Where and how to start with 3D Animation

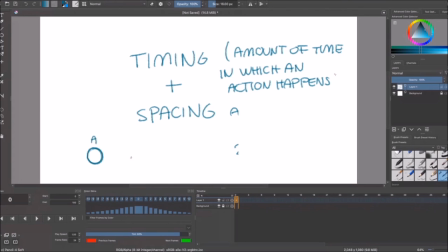(12:45)
If the ball is going to move from point a to point b or to point c or maybe here to point d right so that's the amount of movement that's gonna be in every single frame okay so now that that i have explained this let me
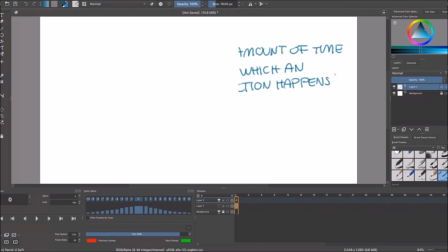(13:04)
do the actual demo explaining why this is very important right so i'm gonna i'm gonna make this animation here, I'm going to do a basic ball bouncing, right?
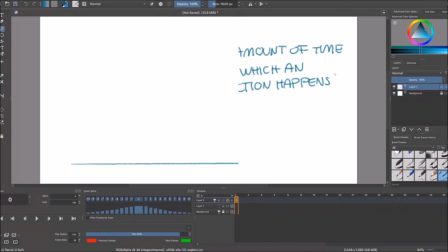(13:19)
And I'm going to explain to you why this is important to know. So I'm just going to put a floor right here just to make sure that it's right there. And then we're going to make it bounce, right? So the ball will start here.
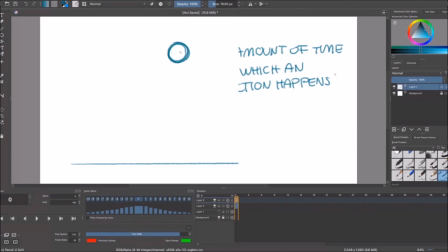(13:34)
Okay, so that's our frame one, as you can see, or zero frame zero here in Krita, frame 0 here. And then let's say it's going to take, let's say, 7 frames or 8 frames here to come down.
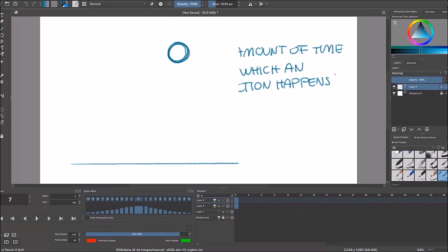(13:50)
So I'm going to put a frame here. And then on frame 7, see I'm here on frame 7, the ball is going to be here, right? So these are my two poses.
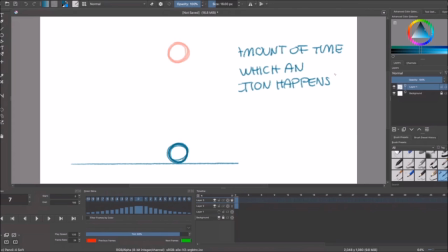(14:05)
Here, this one, and this one. you can see both right so that means that i have one two three four five six i have six frames right where the ball has to travel like if i draw like a line here i'm going to show you
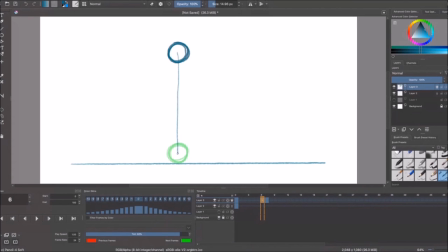(14:23)
so i have to choose really carefully where to put these six frames right so maybe one two three four four, five, six, right? So I'm going to divide that line into six different sections to make sure that I'm putting the ball in those exact places.
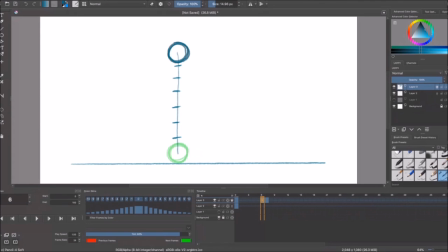(14:42)
And you'll see what happens when I do that, right? I'm going to undo that because I don't want to see the lines. So here's what I'm gonna do okay one here the next here the
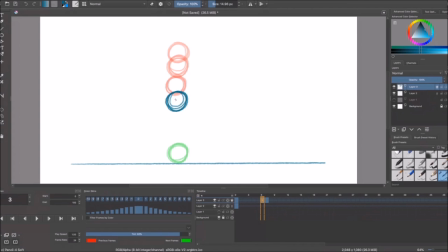(15:04)
next here here here and
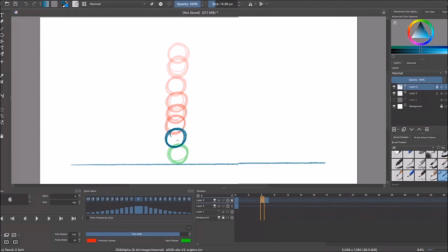(15:19)
here see I put six balls in between there so I'm gonna play the animation so you guys can see how it looks and here it goes so
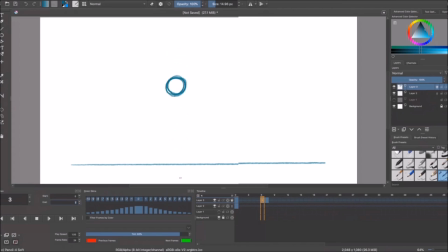(15:32)
here's the important thing right is the ball moving does it feel like it's moving yes it totally feels that it's moving from the top of the page to the bottom of the page right but the thing is that it doesn't feel quite right right it feels just like it's moving just because you
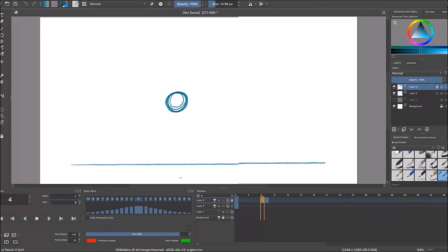(15:50)
know because i put the six drawings in between the my first two poses so the timing is correct because the ball should fall a normal ball let's say like a soccer ball should like fall in about seven to eight frames but
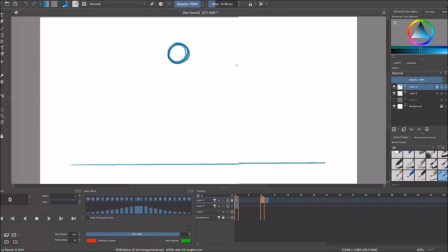(16:06)
the the the spacing is wrong do you remember that i created this line and just separated like this so the spacing between the drawings is very even right they are separated exactly the same way so
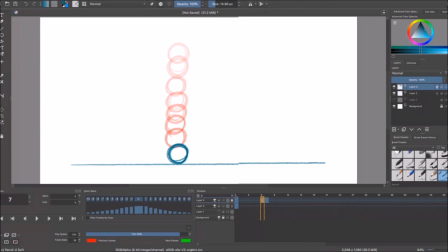(16:22)
when When we do this in animation, this feels completely robotic or static or fake. And we don't want that. We don't want an even timing. You can see how they are very even, one from the other.